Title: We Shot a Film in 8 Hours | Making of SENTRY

This was really useful in many ways, especially since it showed me exactly what I was going to need on what would be a very tight schedule.
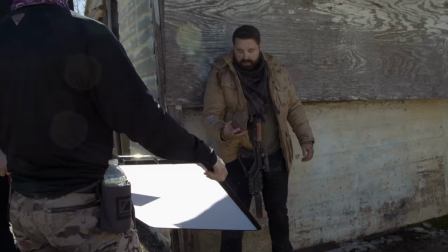317s
And I was able to use the actual prop for the drone that we were going to use in the film, since my friend Bill Duran created this great prop from scratch and shot it our way.
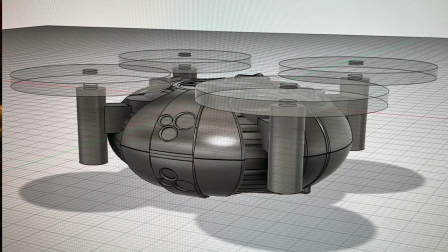325s
He designed it in 3D and sent those files as well so that we could use those for our VFX in the end, but we'll get to that.
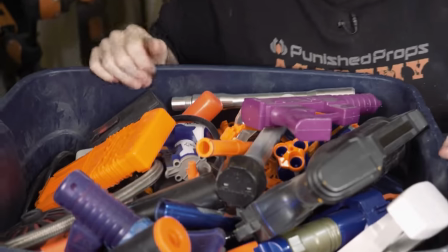332s
He also made the shield handle and Josh's rifle here. This one was a mixture of several toy guns that he had laying around, so it was a kit bashing situation.
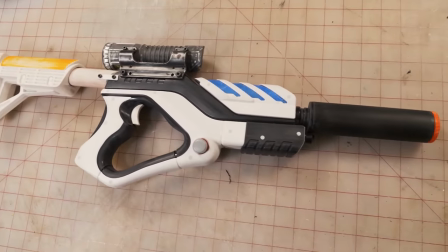340s
If you want to know more about how he made these, check out the build video Bill put up on his channel in the notes below. And check out his other videos, he has a ton of amazing prop builds there. But with that done, the next thing to do for pre-production was find where we were actually going to shoot it, and this is run and gun with a very little budget, so that restricts us a lot.
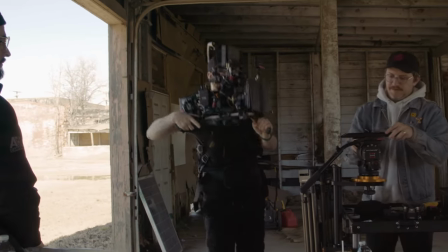358s
And after looking around and coming up short, I mentioned to my DP Daniel what I was looking for, and it turns out his brother owns an amazing place in Denton called Cab Station.
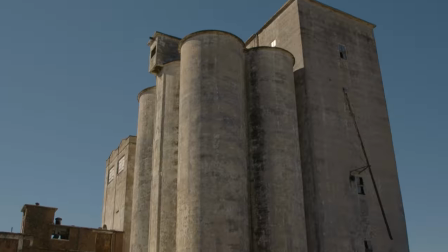366s
It's this old flour mill that they are renovating, but it's still in the early stages and very much has the look we were hoping for.
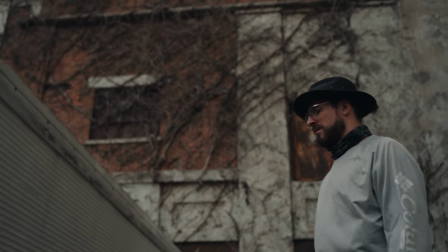373s
It's actually the same place we shot the Ronin 4D test shots as well, which Daniel also came out to shoot for. So a massive thank you to James Combs for letting us come out and play. They have a great coffee shop over there too, so check that out in the notes as well. But that's a great example of ask. Ask everyone. You never know what you're going to come up with or who might know someone that could lead you to what you need.
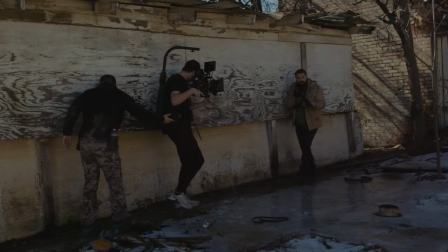391s
But next, it was time to shoot.
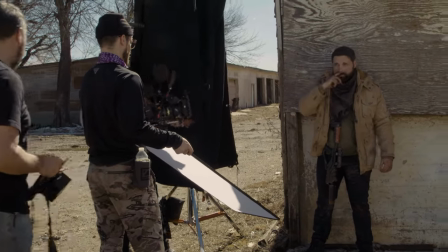393s
And again, we are a tiny team knocking out around 50 shots in 8 hours, so with that in mind, I had to be smart about what we were shooting and how.
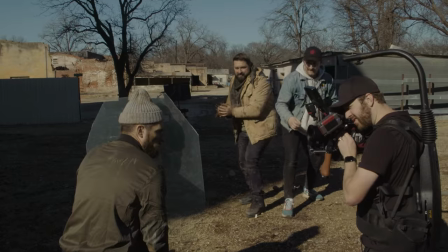401s
So for me, the key elements were going to be available light, reducing or completely eliminating practical elements like practical explosions or makeup,
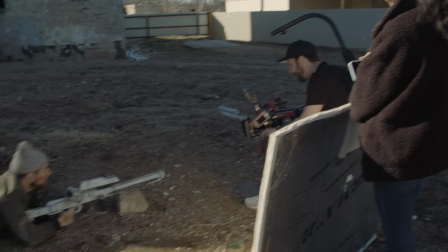409s
and creating a sequence where Josh and Justin never physically interact and generally stay in the same spots throughout the film. Now, while doing those things help make our day, it also brings in other complications that need to be solved.
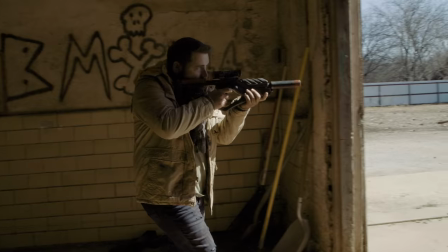422s
And it's in those problems that you're gonna find the reason to do things like this. You get to practice creating solutions for these issues while enjoying a nice safety net.
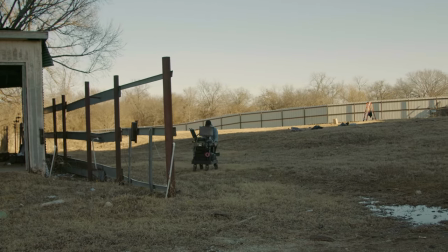431s
There's no massive budget here. There isn't a big crew waiting for the next call. It's just some friends figuring things out. It's really a freeing and fun way to sharpen your skills and learn new ones. But first, let's look at available light, which Daniel is great at. But when going available light, you are at the mercy of the elements. You hope for overcast like we had with Sentinel.
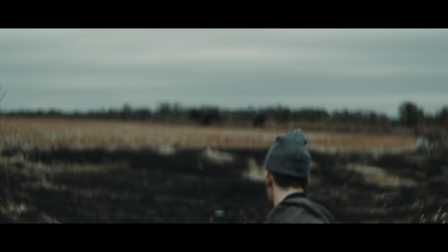450s
This gives an even tone that's easier to match throughout the project, but that's not what we had. We had a very clear blue sky. So this means we are battling the sun's position throughout the day. The biggest difficulty with the sun came when we turned around to Justin's coverage.
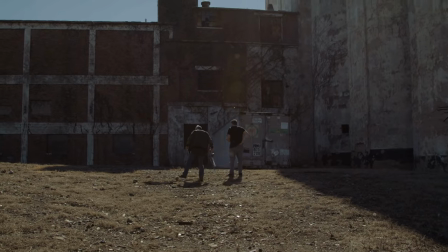465s
Behind him, we had these great looking structures, but the problem came with the sun's position.
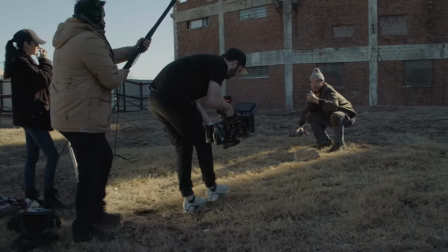470s
As the day went on, it quickly shifted the shaft of light we positioned Justin in as we shot.
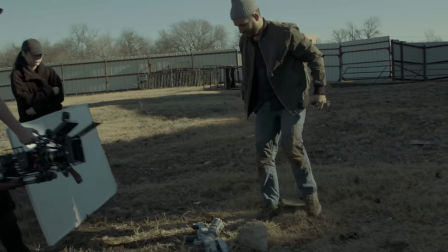476s
So we had to shift Justin with the light as it moved.
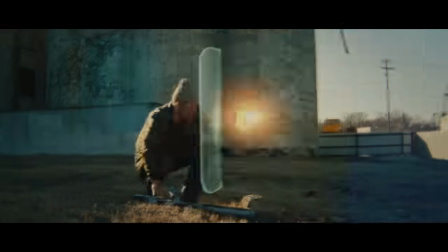479s
With the right lensing and composition, you cannot tell at all within the film that these shots are moving further and further away from where we started.
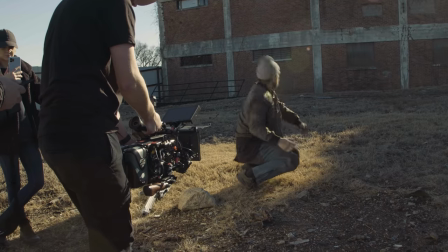488s
With these shots, it was an easy sell to fake those angles,
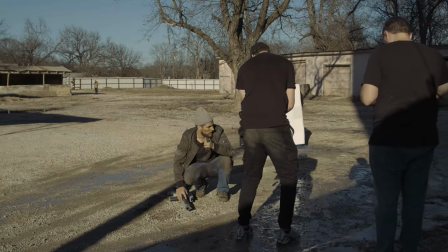491s
but the big problem came with the shots that we needed with Justin in frame while looking back in Josh's location and the drone underground shots.
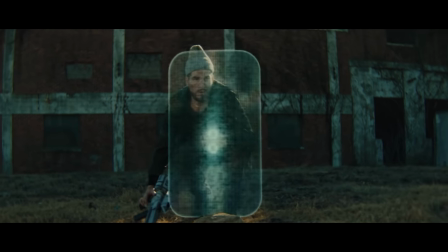499s
For the drone underground shots, this moment here is 4 different shots, all in completely different spots.
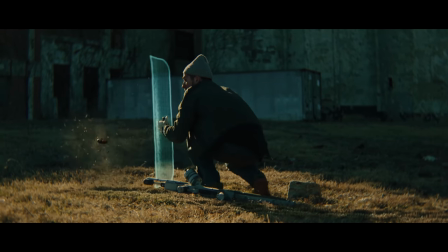504s
While I think once you know that, 2 of the shots don't fully work, but we were able to bend it enough to make it work in the edit for the first go. And again, it showed us how far we could bend this idea.
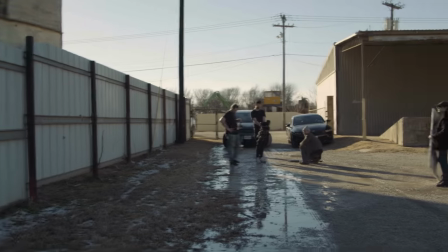516s
For these overs here, we were in such a different area that I wasn't entirely sure how it would work out at all.
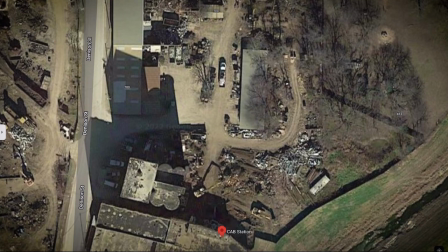522s
But again, we are experimenting with a safety net, so we went for it. If we look at the location from a bird's eye view, this is where Justin is supposed to be and where he starts. Then as the day went on, we shifted down this way. Then for the underground drone moment, those shots were done here, here, here, and here.
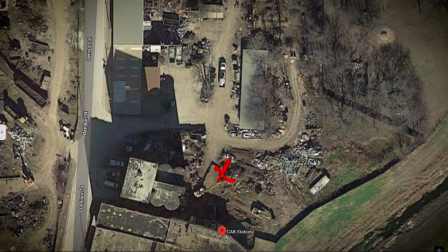539s
And for the final over, again, he's supposed to be here, but we had him over here. I personally think you could definitely feel the difference in the space.
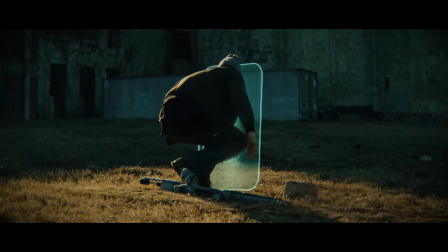545s
It bugs me how close Josh is now, and the ground is grass on his shots here, but then rock when we're looking over with no sign of grass.
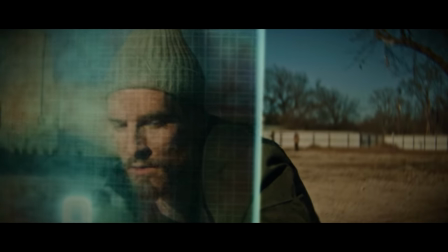553s
But we were able to bend it enough to make it work, though imperfectly.